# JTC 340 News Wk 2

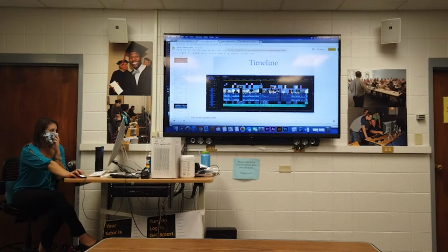(62:15)
and then making sure people's mouths matched. So for example, at this point in it,
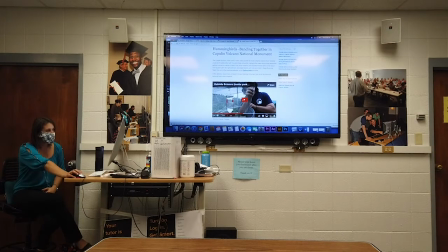(62:23)
so I recorded him talking about this at a different time, so I was very careful to make sure you couldn't see his mouth at any point during this. And actually, the first half of his first description was better, and the second half of these other ones had to marry those together and make sure there was never a point where you could see their mouth.
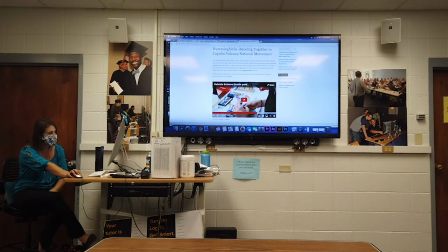(62:40)
Kind of hunting for a shot like that. The same here with Cassie. It was kind of funny because one of the interns who was actually doing most of the measuring had lost her voice that day, so I had somebody else describing what she was doing, which made it kind of interesting.
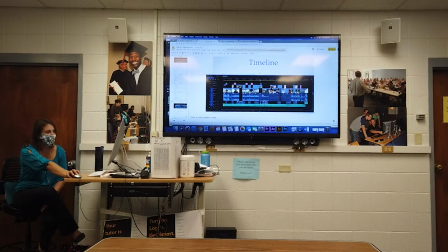(62:56)
And just marrying that together, and then little things like where he turned away from the microphone, and I had to create this super sharp spike to even make it sound consistent. Here, Lynn kind of spoke at a different volume. You can see she's higher in the front, lower in the back.
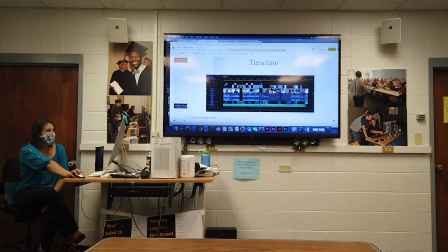(63:13)
So kind of did the opposite with the pen tool. I got the B-roll on a different layer over here. Just kind of, it was definitely a challenging thing to sew together with all those elements. So point being is, that was a simple, it's a simple video when you watch it.
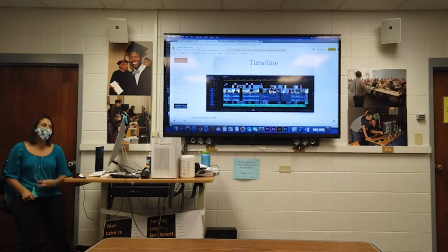(63:33)
There's nothing crazy. Nobody's like, oh, it's effects. It's cute hummingbirds. In order to have something simple, you're going to spend hours behind the scenes messing with a pen tool, or messing with trying to just find the right angle, the right shot where you don't have somebody talking over somebody else.
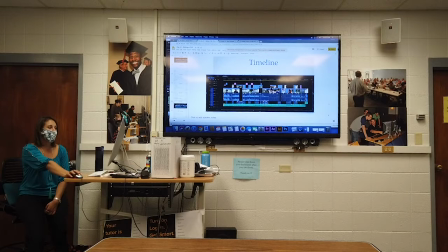(63:50)
So all these hours that you spend, make your editing invisible again. And if you don't spend them, your video ends up really choppy and noticeable. So while sometimes it may feel unappreciated or thankless that you just did something and it's oh, it looks smooth, and your friend's gonna be oh, cool.
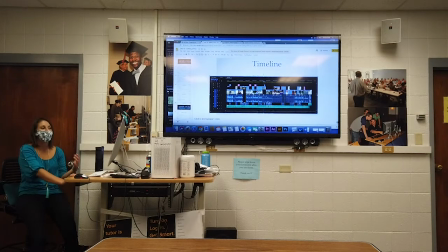(64:09)
But if you don't spend all these hours, it's gonna look super choppy. And not look good. So, trust me on it, part of the process. We will notice your work. So that's something we'll definitely notice how smooth and how much time you spend smoothing things out.
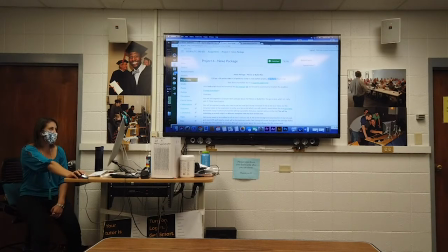(64:27)
So on that note, what we're gonna do for the rest of class is gonna go around, we're gonna chat about your scripts. I'm gonna take a 5 or 7 minute break,
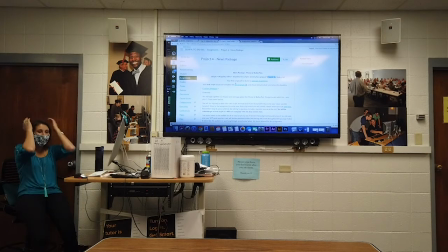(64:40)
and then I'm gonna talk to everybody just about how they're doing. and how the script's going, pull it up in Canvas, and talk about that. So hang out, you can start working on your project in a minute or two. Let's start come in.